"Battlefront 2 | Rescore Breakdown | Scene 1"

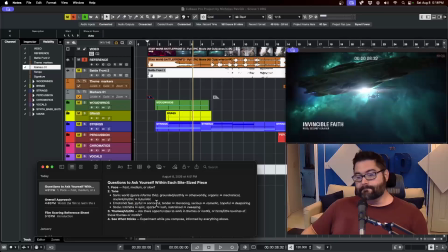747s
But even genres are sometimes on a spectrum. So grounded or earthly, all the way up to otherworldly, organic or mechanical, ancient and mythic to present to the future, right?
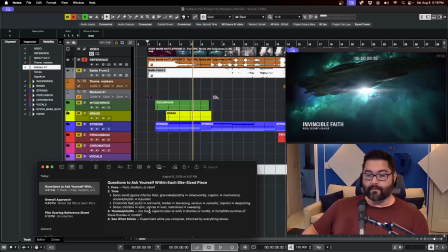765s
This informs what style of music you write. So the emotional feel, also on a spectrum. You have joyful, and everything in between down to sorrowful, tender and everything in between up to menacing,
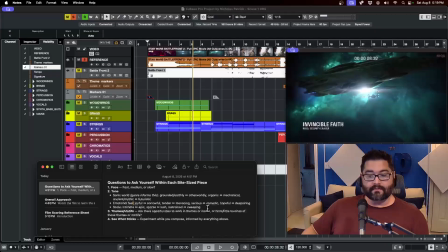781s
serious and everything in between to comedy, hopeful to despairing.
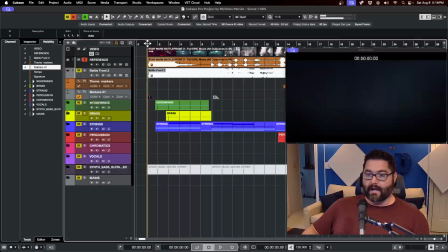787s
What is this scene? I would say it's, what are our clues?
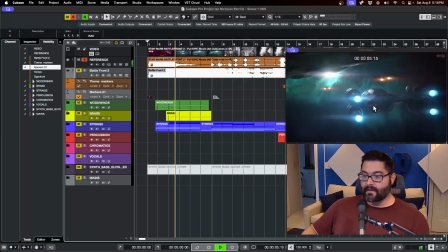794s
All right, you got your ships pulling in. I would say it's pretty serious.
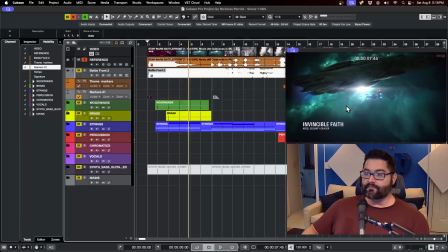799s
Like, it seems like a pretty serious tone. Look at the color palette. This big giant ship. We're out in space. It doesn't seem like it's a comedy or romantic or a horror, but it does seem serious. Okay, so that informs us. What else? Scale.
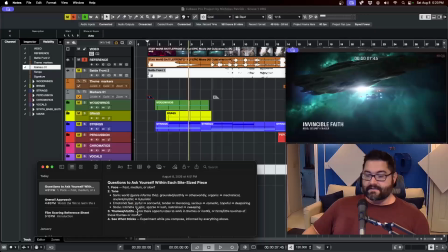818s
Okay, these three are basically just the same way. The different ways to say the same thing. Intimate up to epic.
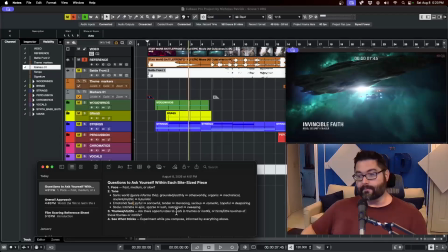831s
Sparse to lush, restrained to sweeping. I'd say this is in the area of epic, right? I wouldn't put a solo piano or a solo cello to this, right?
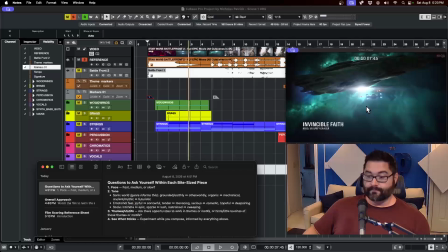844s
I would put probably a big grand orchestra. Okay, so 2 questions we've asked so far. Pace, how fast? Medium pace. Tone, sci-fi, fantasy, and probably sweeping and epic, serious.
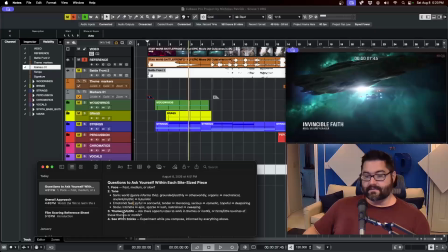863s
Okay, and step 3, themes and motifs. Now, we've talked about themes and motifs, and if you followed along with me, you've already marked out where those are going to go, but there might have been missed opportunities, so just keep an eye out for that.
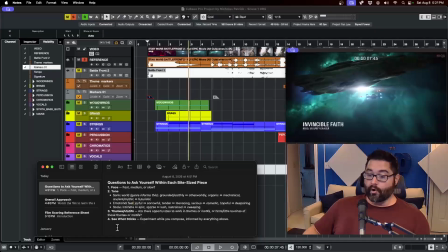880s
And then 4, see what sticks. You just start executing. So you go to scene 1 and you just start writing against the picture.
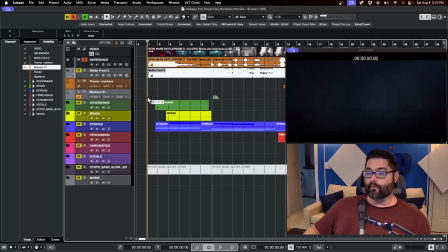893s
Sometimes it's messy. Sometimes it doesn't work very well. Sometimes you're feeling around until you find the right voice. But just keep doing it until you land on something. And when you land, it should click. Okay, so I'm going to show you with what I came up with for the establishing shot.
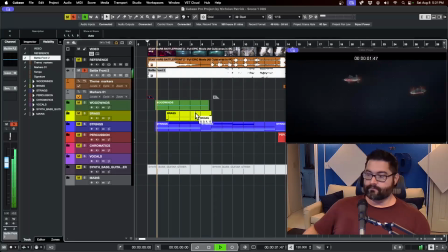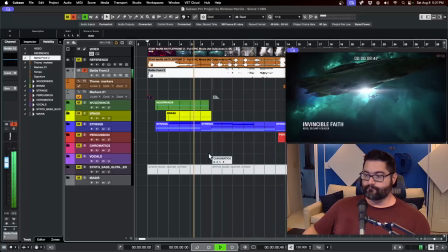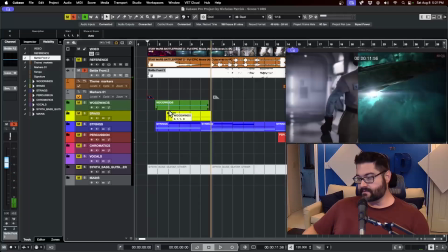924s
So all those things, it's serious, it's sci-fi, it's sweeping, it's the medium pace.
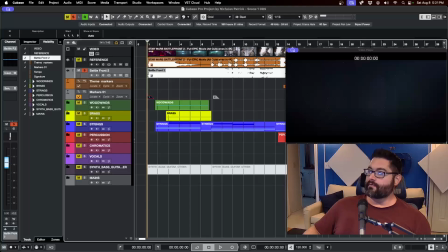934s
I've answered all those questions. Let me pull my notes up here.
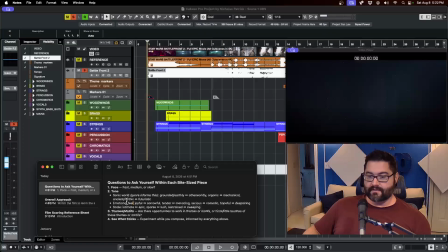941s
Medium pace, Sonic World, it's sci-fi. Feeling emotion, it's serious. Scale, it's grand and sweeping. Themes motif, no, it's not really appropriate yet. And see what sticks.
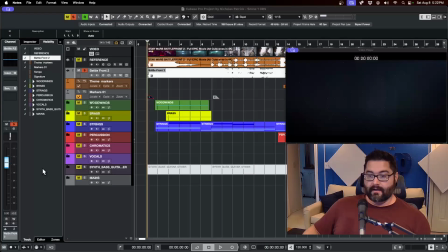956s
That's just the writing, you know. So I'm gonna play it again for you. Come on.
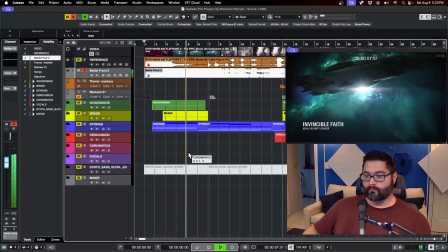So I've got the woodwinds doing a little bit of an ostinato to create a bit of mystery.
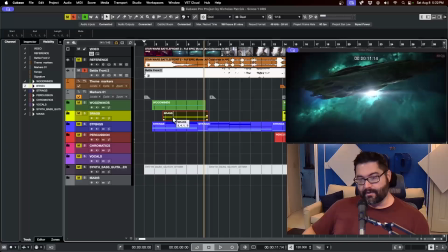979s
I've got brass to make it big and epic. I've got strings, making it
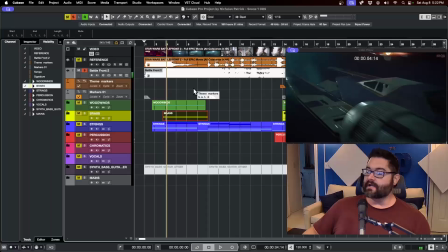989s
a bit suspenseful, and I have a little bit of sound design in there.
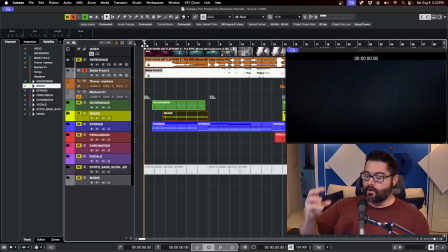994s
This long moaning, ooh, it really opens with it, and a tail end of it helps me bleed into the next scene.
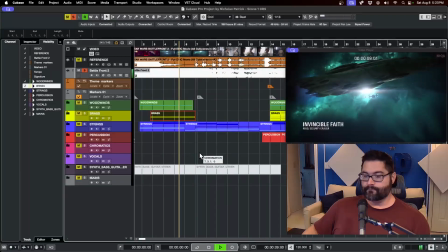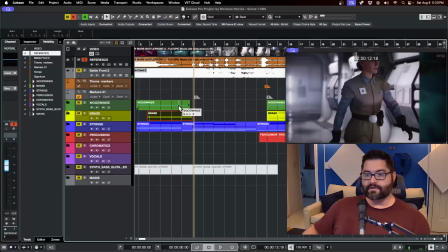1015s Captain.
Okay, before we move musically into that next scene, let's start the process all over again.
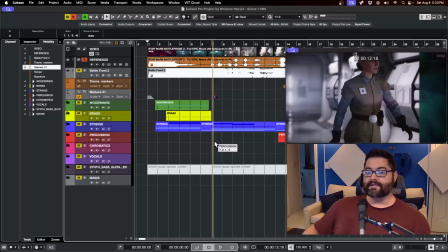1024s
Like I said, bite-sized little pieces. So what are our clues?
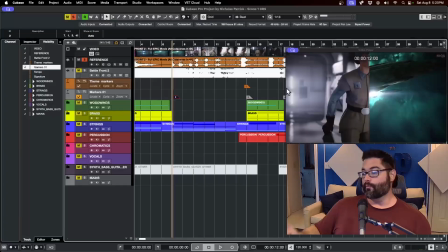1030s
Tone, right? Tone, pace. We don't really need to re-answer the other question, you know, like Sonic World. We already know that. So what's our tone? What's our pace? What's our feel?
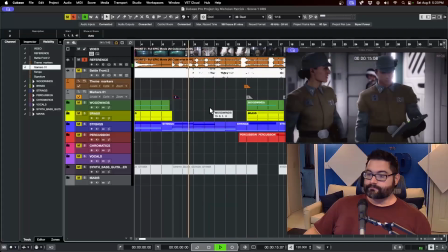1044s Captain, she's highly trained. Deception, infiltration, extraction.
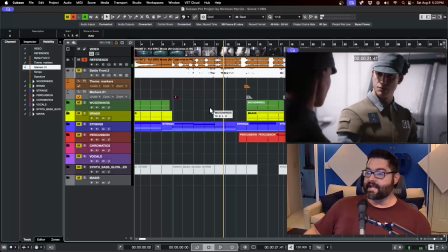1052s She's special forces.
So you've been handed this project, right? You're the composer. What clues do you have? What gives you any indication of what this might need?
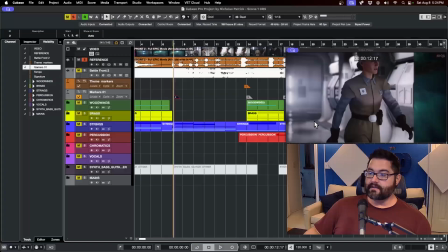1064s
All right, to me, look at the color palette. Look at the brisk pace that she's walking. Listen to the tone of her voice. And notice he says nothing.
She's highly trained.
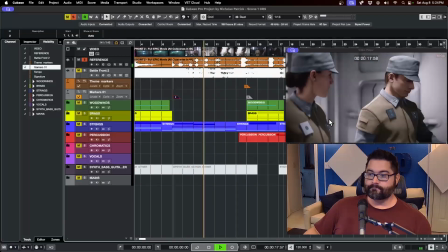1077s Deception, infiltration, extraction. She's special forces.
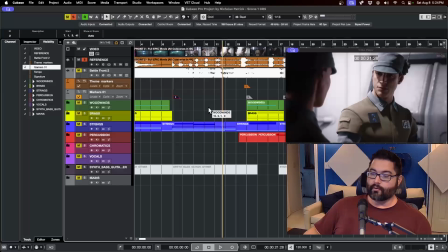1083s
Right? We're getting background information on, or we're getting our first bit of information about our main character, right? She's basically telling us that she's a badass. Look how seriously he's taking this. That long pause, right?
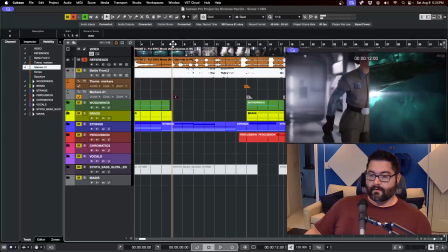1098s
So that is our next scene. Let me show you what I went with.
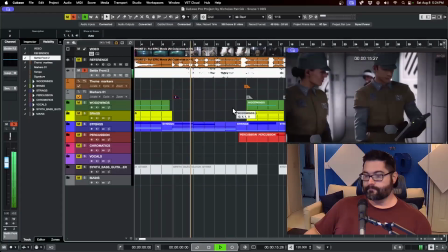1106s Captain, she's highly trained. Deception, infiltration, extraction.
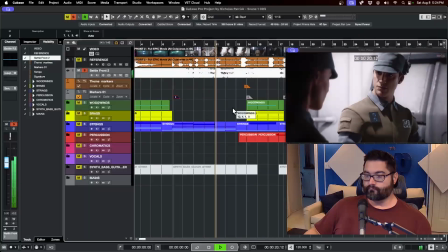1113s She's special forces.
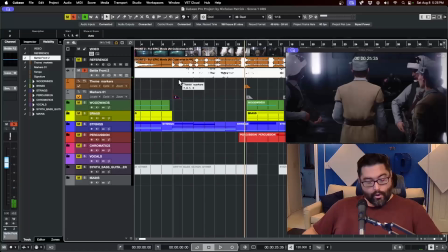1120s
So, I wrote a piece of music that is commonly known of. This style is called quiet intensity. It's very common. It's in a lot of movies, especially if stakes are high,
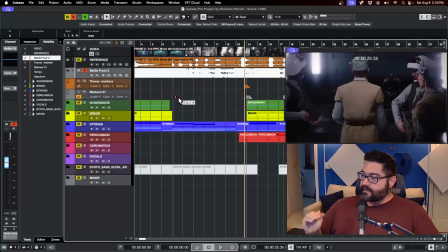1139s
but you need to be quiet or sneaky.
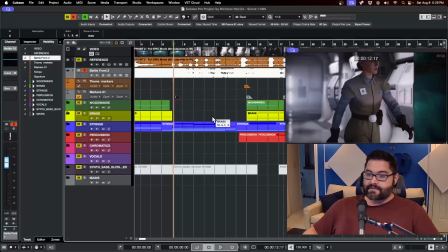1145s
You hear it in action movies all the time. It's not the big action scene. It's like action music, but it's tucked way down underneath. But it definitely elevates the seriousness and the pace.
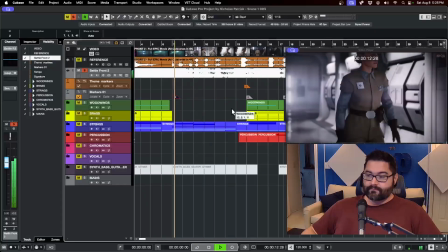1162s
Okay, so what is our pace?
She's highly trained.
What is our tone?
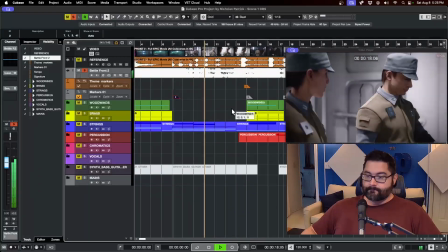1167s Deception, infiltration, extraction. She's special forces.
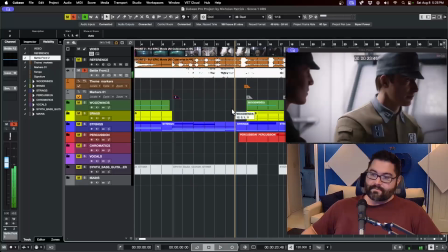1175s
Something I want to bring up.
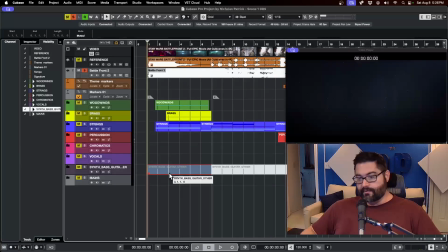1177s
So that little bit of sound design, I started the first shot with it, and I use it to tie these two together. So So you'll hear that whining, moaning there. It plays on the tail end of this cue right into the second section.
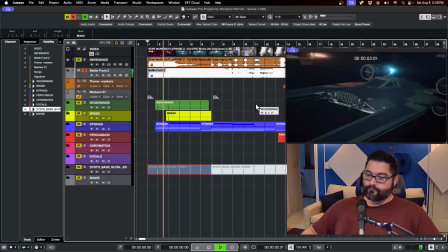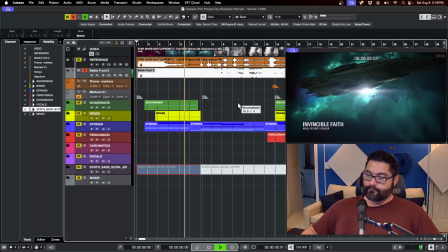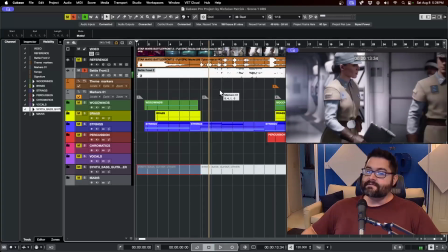1208s
Captain, she's highly You hear it bleed into that next section. So that's my way of connecting these two. Yes, I think of this as its own thing, and I think of this as its own thing. But I also am conscious about connecting them and making them bridge.
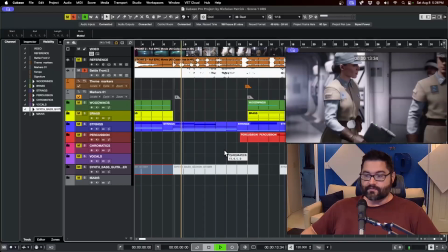1223s
You don't always have to do that, but it's a useful trait. trained. Okay, so let's move on.
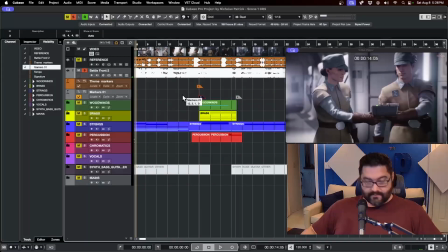1229s
You've already heard this. I'll just let it play.